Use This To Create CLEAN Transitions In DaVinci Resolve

Hello everyone. Today I'm going to show you how to make a very simple transition. It's easy and you can do it from scratch and you can do it on pretty much anything.
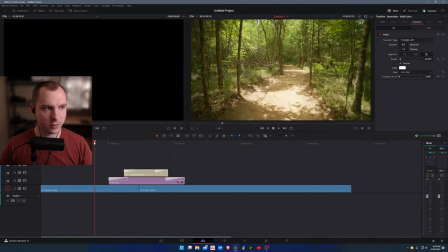9s
So let's go ahead and move over to my tutorials page. I have two clips from a wedding that I just shot.
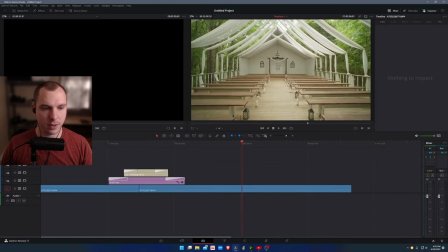14s
One of an open air chapel and the other one of the pathway leading up to it.
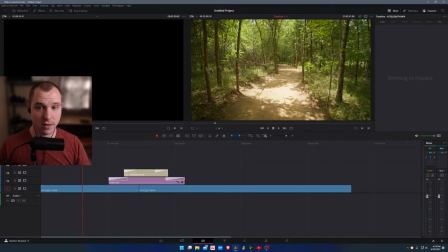19s
Now let's say I was creating a video for this venue and they wanted to showcase the pathway and then transition into the chapel. Maybe with some text in between. So today I'm going to show you how to create that and this is what it looks like just
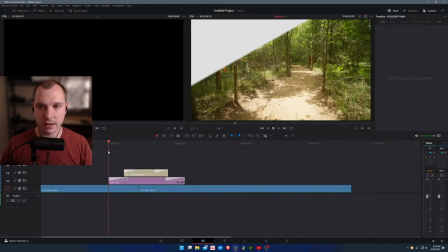34s
like that now it's very simple and very easy to customize so what I'm going to do is
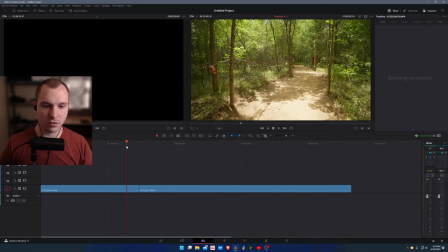40s
remove that and we're going to start from scratch so just right now it just jump cuts to
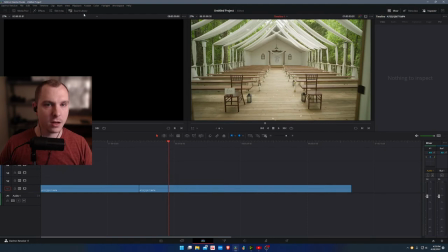46s
the next scene okay now for the purpose of the video that we would potentially want to make I want to change that up and put in a transition.
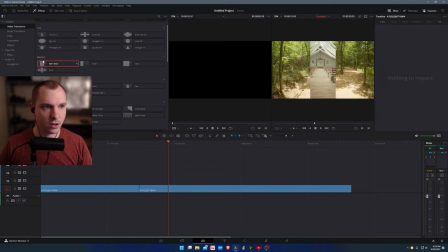55s
So what I'm going to do is I'm going to go to my effects page and I'm going to go to generators and generate a solid color.
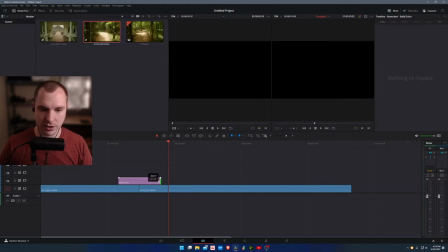64s
I'm then going to resize the color to the size that I want the transition to be, about the length of the transition that I'm going to want.
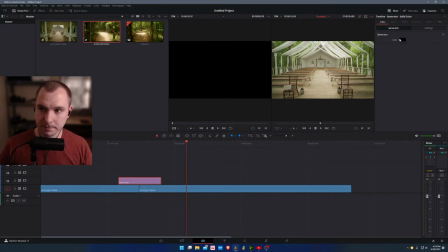72s
And I'm going to click on it, the solid color, and change it to white, kind of an off-white,
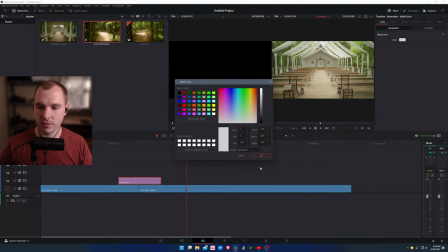80s
because I think it looks nice for the wedding venue theme.
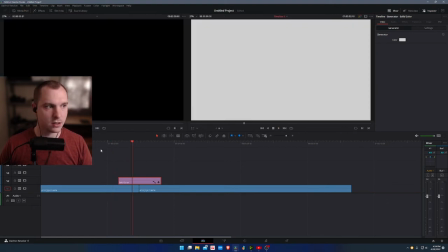84s
Okay, now all I have to do from here because what we have so far is just a white screen in between. So what I'm going to do is I'm going to go back up to my effects and go to video transitions.
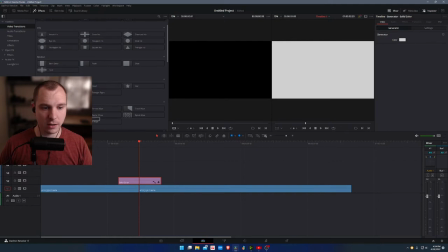100s
From here, I'm going to grab the triangle left, which is the one that I think looks the nicest. I'm going to put it on the front of the solid colored clip and resize it so that the transition ends before the before that we reach the next clip from here I'm going to click on the transition
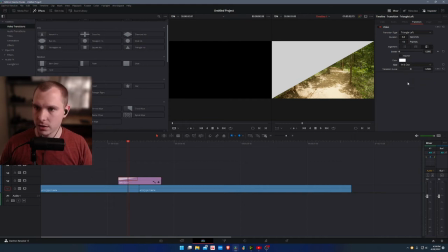118s
and I'm going to do ease in and out this will give it a much nicer kind of time remapping look to it and it won't look so rigid I'm also going to slightly feather it just a little bit
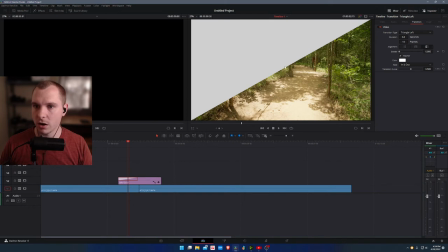130s
so turn off my media pool you can see here it has a harsh edge so I'm just kind of feather it a little bit just to give it a little nice kind of soft look okay now once I have the first half I'm going to hold alt on my keyboard and copy and paste
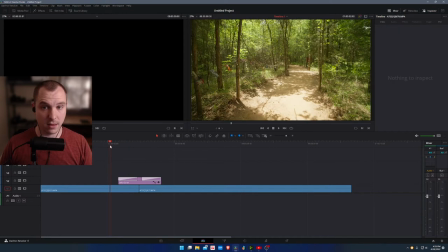146s
it to the other side of the solid color and that's it the transition is done so now if I full screen and play it back this is what it
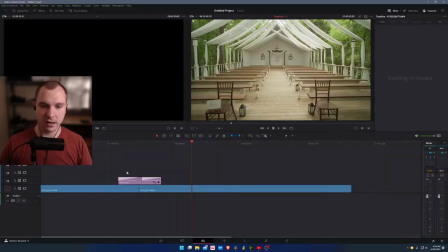154s
looks like very nice very clean and I think it's uh something that it's modern looking it doesn't look too cheesy a lot of transitions I think tend to look too cheesy so if you are going to use a transition depending on the type of video you're going to do I think something like
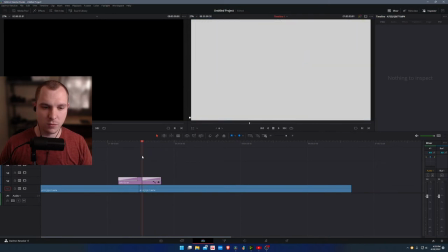170s
this looks very nice you can also do this to introduce text so
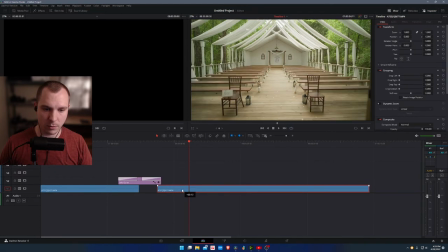175s
from here I'm actually going to move my clip over extend
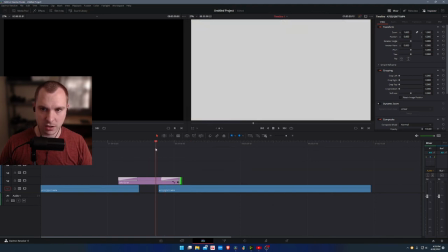180s
this and make sure that the transition the end of transition doesn't start until we've reached the next part of the clip but now we have some open space in between here. So what I'm going to do here is I'm going to come back up to my effects, go to titles, and then grab a text title.
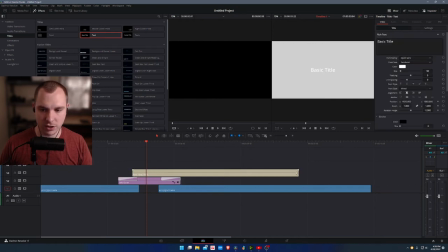198s
I'm going to put it in so it starts right about the edge of the transition, the end of the first transition, and ends around the end of the last one. I'm going to change it to a darker gray so that it looks a bit nicer, and change the font to something that maybe fits the theme a little bit better of the video, like this one.
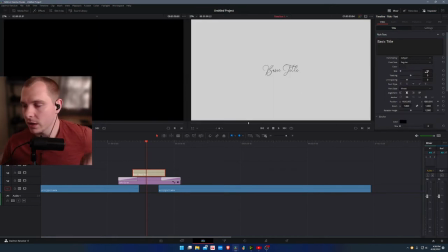215s
Okay, turn that off and now I'm going to adjust the size just a little bit to make it easier to read